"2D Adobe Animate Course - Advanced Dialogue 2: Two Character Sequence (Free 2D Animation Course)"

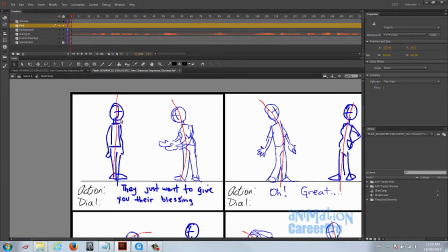So let's start with the beginning and just break this down, and we'll explain the reasons why I chose these poses.
They just want to give you their blessing.
Okay. So in the storyboard you can see here I wrote that out.
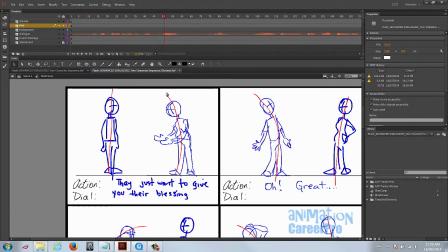They just want to give you their blessing. So that's one thought. So I just have her arch forward a little bit in the C curve pose and with her arms out. So she's expressing to Shrek, they just want to give you their blessing. She's trying to explain that to him. So she's leaning in toward him, trying to convince him, right? And he's just standing there listening.
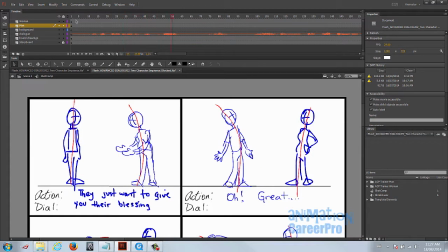They just want to give you their blessing. Oh, great.
So that's the next thought.
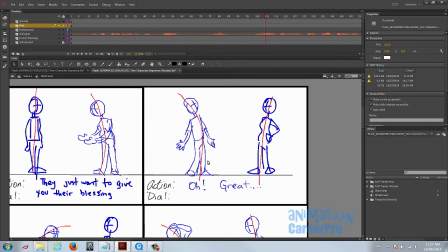Oh, great. So I had him lean back. It's a sarcastic reaction. He's not impressed by that, right? So I had her lean back a little bit. She's not impressed at all.
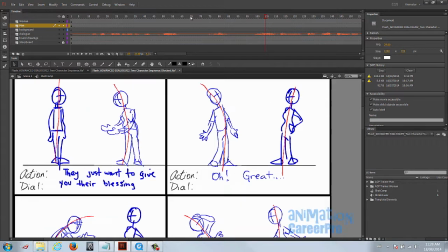She wants to hear what he's going to say next, right? He does not care about their blessing at all.
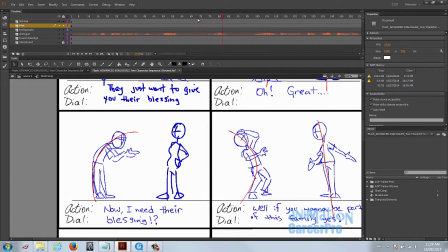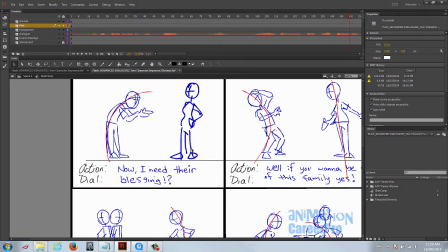Okay, so the next section, this is like the next thought. Now I need their blessing.
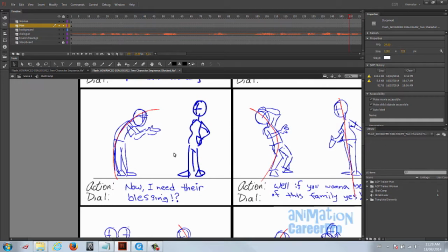He can't believe it. He can't believe that he needs their blessing. Like it's the last thing that he needs, right? So we're having him hunch forward in an extreme C curve, and we're having his hands out to her.
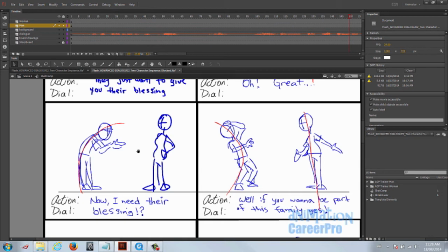Like, really? Are you kidding me? Now I need their blessing? Because it's just unbelievable to him.
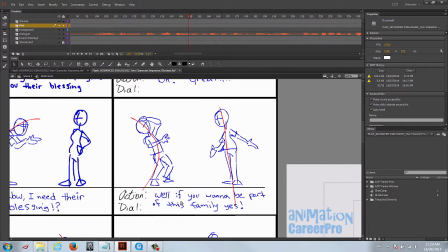So we'll go to the next panel here. This is the next thought.
Well, if you want to be a part of this family, yes.
So if you want to be part of this family, yes. So I had her gesture out toward her family, as if there's a family over there.
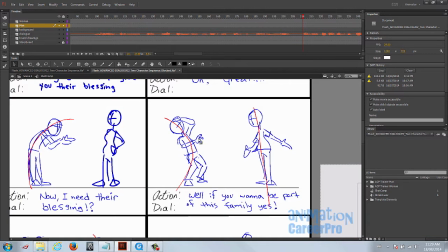I have him swing back into the opposite C curve. His hand is just kind of neutral here, and he's going to slap himself in the head like he can't believe she's pulling this. If you want to be part of this family stuff on him. And he's just, again, he's continuously exasperated here.
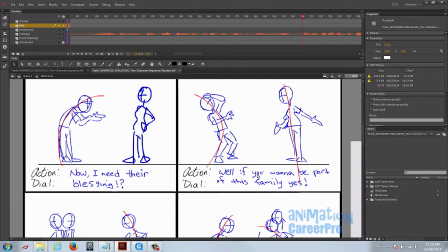And she goes from this listening pose. She wants to hear what he had to say, and now she's reacting to what he just said.
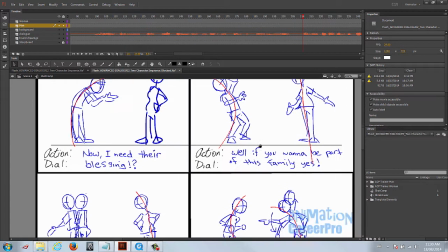So there's an action and a reaction.
And who says I want to be part of this family?
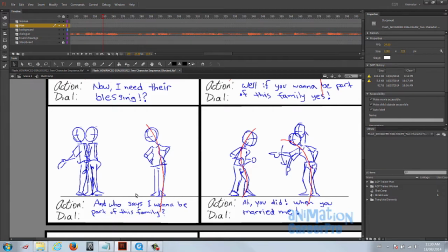Now Shrek says, and who says I want to be part of this family? And that's his reaction to what she just said about being part of the family. So I had him turn and gesture. Who says I want to be part of this family? In the blocking, I didn't have him turn like that, but we'll go over that after.
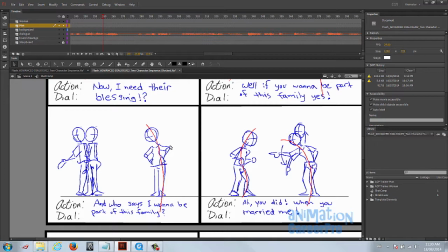So this is just a general plan, right? It's a rough plan. And who says I want to be part of this family? That's Shrek's line.
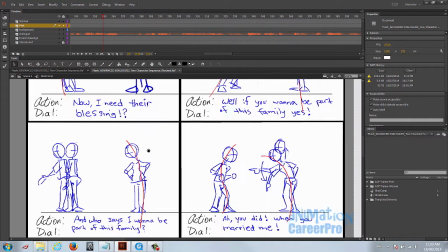Now she goes with her hands on her hips. She's very irritated now that he said that, because they're already married.
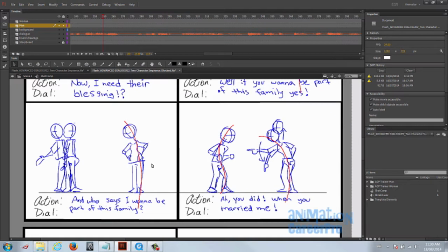She's got her hands on her hips, and she's going to scold him. Here.
You did?
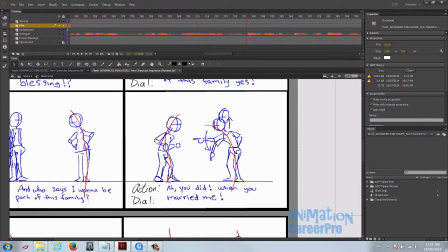When you married me?
So he's irritated now. I got him into more of an S-curve posture.
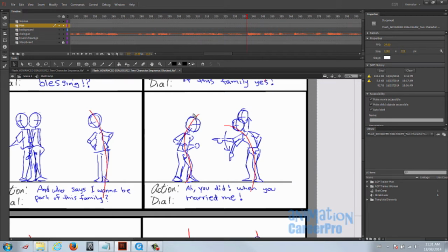He's kind of in a stance where he's going to lash back. Obviously having an argument here. And she's her climax of the argument where she's scolding him. So you can see that I have on you did. She's going to point at him for you. When she says, when you married me, she's going to rise up a little bit higher.
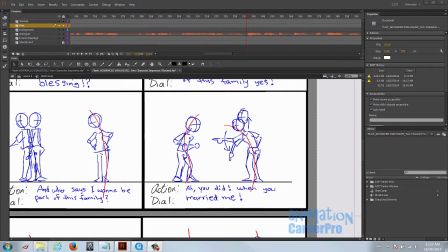Just raise up and get a little bit over him, just to try and sort of overtake the situation.
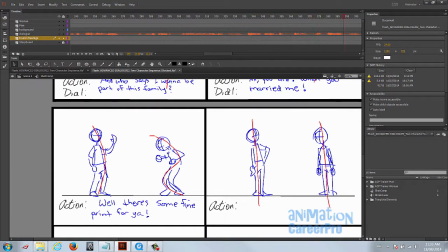And the next thought here.
Well, there's some fine drink for you.
And that's the final piece of dialogue and the final thought of this conversation.
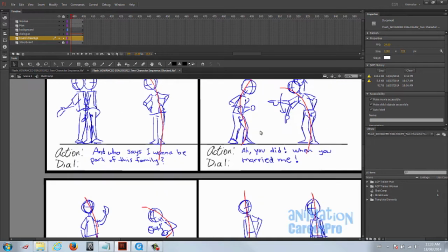Well, there's some fine print for you. I just brought him back up from this S-curve, this stance, into a more C-curve pose.
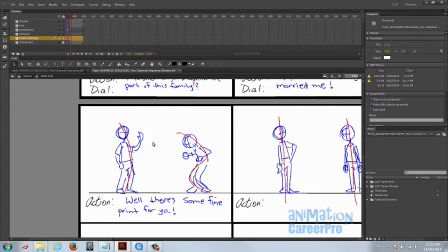And he just throws his arm up. He's just going to throw his arm up with his palm facing his face. There's some fine print for you. Like he's just sort of brushing her off at this point. And then she goes into a more of an S-curve stance, and she gasps.
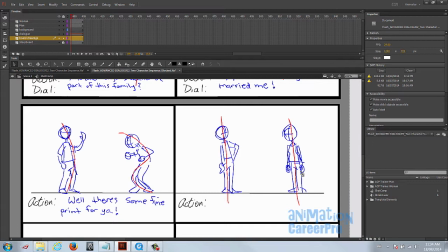At the last pose, I have her straight with her arms down in with fists. Doesn't know what to say next. She's just so upset. He can't believe what she just said, and she can't believe what he just said. And then that's the end of this dialogue.
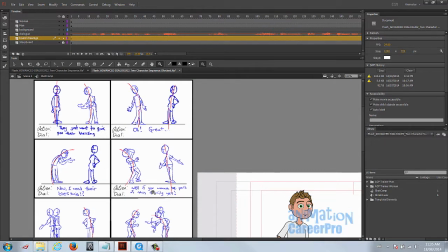You have to decide where you're going to break up the dialogue for each panel here. And usually it's where you might want to change the pose, and that would be on a new thought.
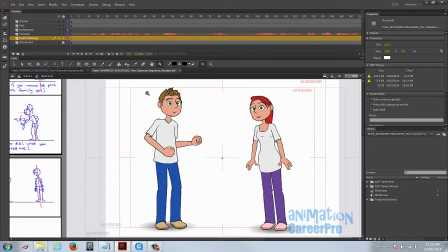So that's the thought process behind the acting. Let's have a look at the blocked version in Flash. I'll just play it once. Actually, I have a quick time of that. It might play a little smoother.
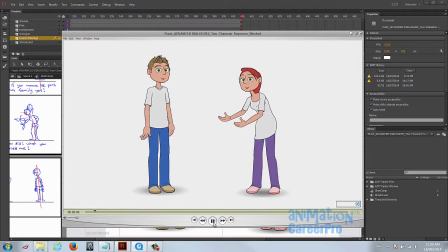I'll just play it one more time for you.
They just want to give you their blessing. Oh, great. Now I need their blessing?